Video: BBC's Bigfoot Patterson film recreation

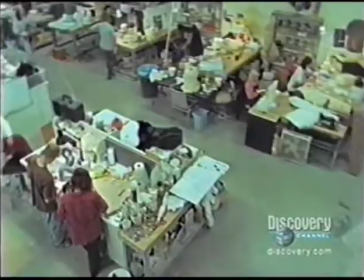[0:00]
In Burbank, California, Optic Nerve Studios specializes in building creatures around people. It's run by John Vulich. In my mind, it's undoubtedly a suit. It has all the earmarks of being a guy in a suit. Generally, what we would build is a two-layered suit. We would have a musculature underneath where the muscles are actually separate pieces sewn together so they can slide up against each other the way muscles would on a real person. And then on top of that, the fursuit goes on as a separate layer.
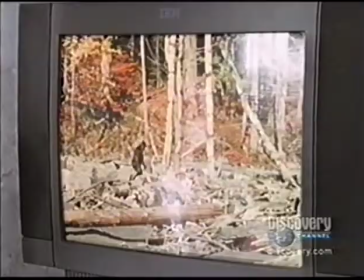[0:29]
So we get some kind of sliding in between the fur and the muscles that does tend to look more natural. And what about the locomotion? How easy would that be for a man? To my mind, the movements of this creature are nowhere near as dramatically different as a man playing a gorilla or chimpanzee. You're talking about very, very different body language, very different style. And so if a human being can master that type of movement, he can certainly master this that much easier.
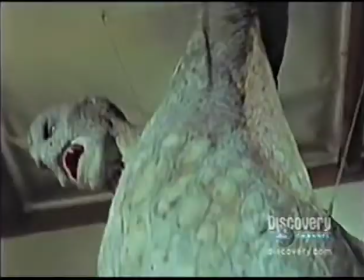[0:52]
And I think an amateur would be able to achieve this kind of locomotion very easily.
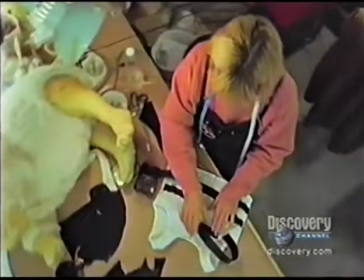[0:59]
A lot of expertise is required to make a convincing suit.
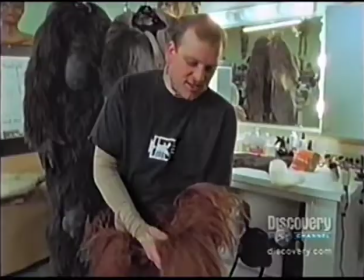[1:04]
It's made from a spandex undersuit, and onto that we put a real animal hair, in this case a yak hair.
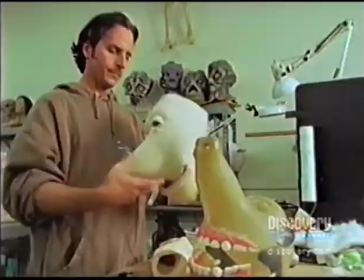[1:13]
What about the body shape?
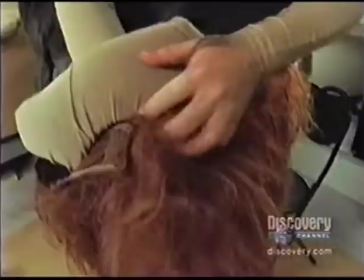[1:15]
They're simply foam pads sewn with a spandex material to enlarge the collarbone, biceps, the calves, and so on.
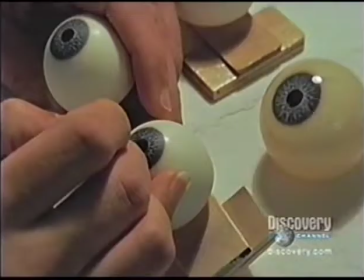[1:27]
Detail is the key, but for Bigfoot, eyes are less important than feet. If you wanted a greater impression, you'd simply put a stiffer material into the bottom.
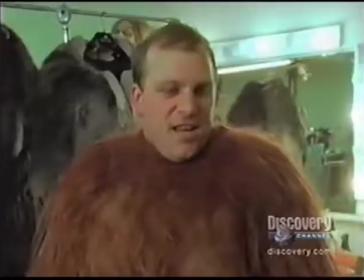[1:36]
And finally, someone has to be able to work with the suit.
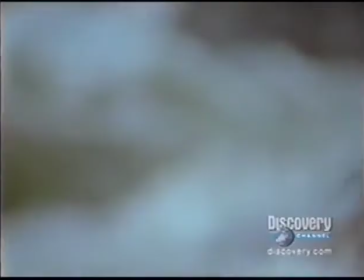[1:40]
One of the things I noticed is that as he steps down, it tends to break at the knee.
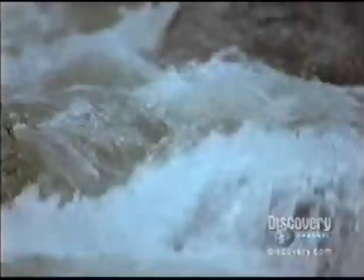[1:48]
And if the suit and movement can be reproduced, so can the event.
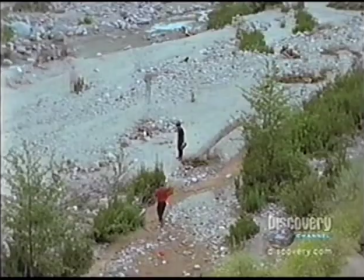[1:53]
Using the same distances recorded at Bluff Creek, the same camera and lens,
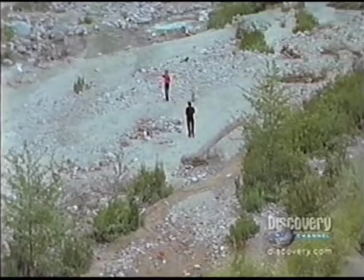[1:59]
and an amateur operator, it's possible to exactly recreate the action of 1967.
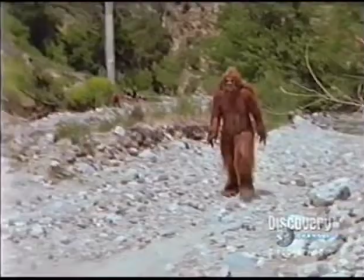[2:05] Action.
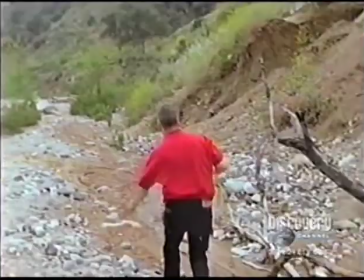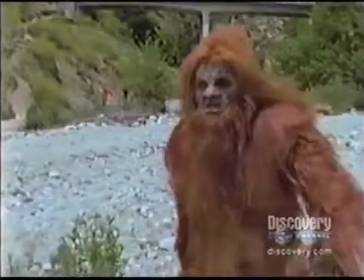[2:14]
The most important revelation of this exact recreation is how close Roger and Bob were to the creature.
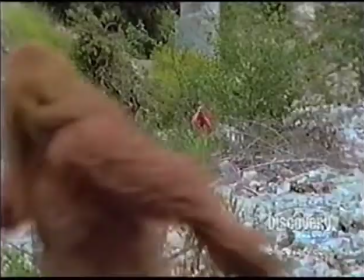[2:20]
They were right on top of it, which makes the behavior even less natural. It walked away, utterly unconcerned.
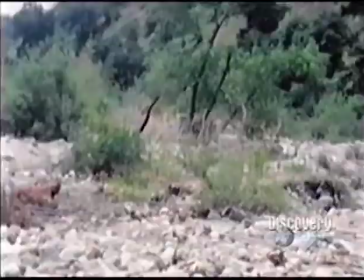[2:28] So, did you get it? Yeah, I reckon I did.
And this is the footage.
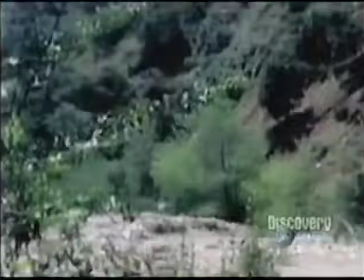[2:34]
At this distance, with this lens, you're certain to get the creature in the frame, unless you artificially wobble the camera.
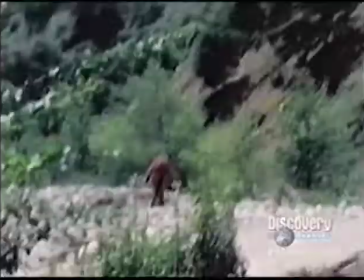[2:42]
Even so, it's conveniently difficult to see much detail in the suit.
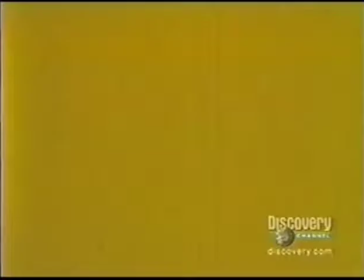[2:47]
It's very neat. The whole thing was beautifully designed.
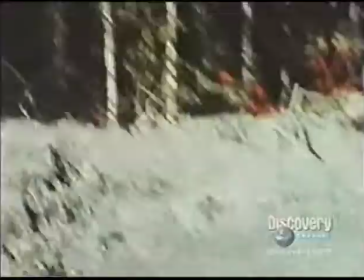[2:52]
Suit, location, camera work.
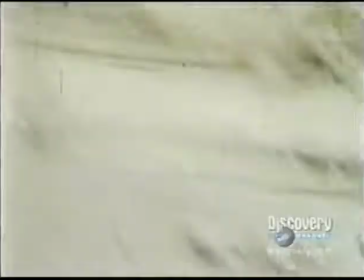[2:59]
Nowadays, a lot of commercials deliberately use confusing, shaky camera work.
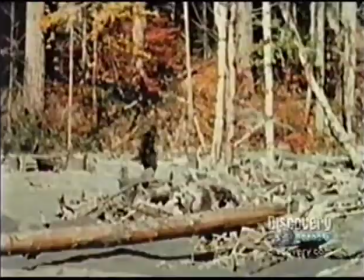[3:03]
But they always have an image that sells the product, like frame 352.
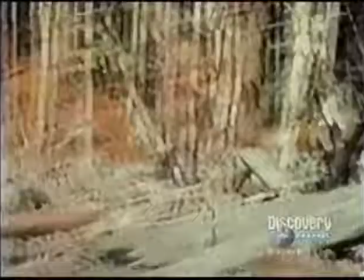[3:09]
I'm Bigfoot. Buy me. And millions of people have.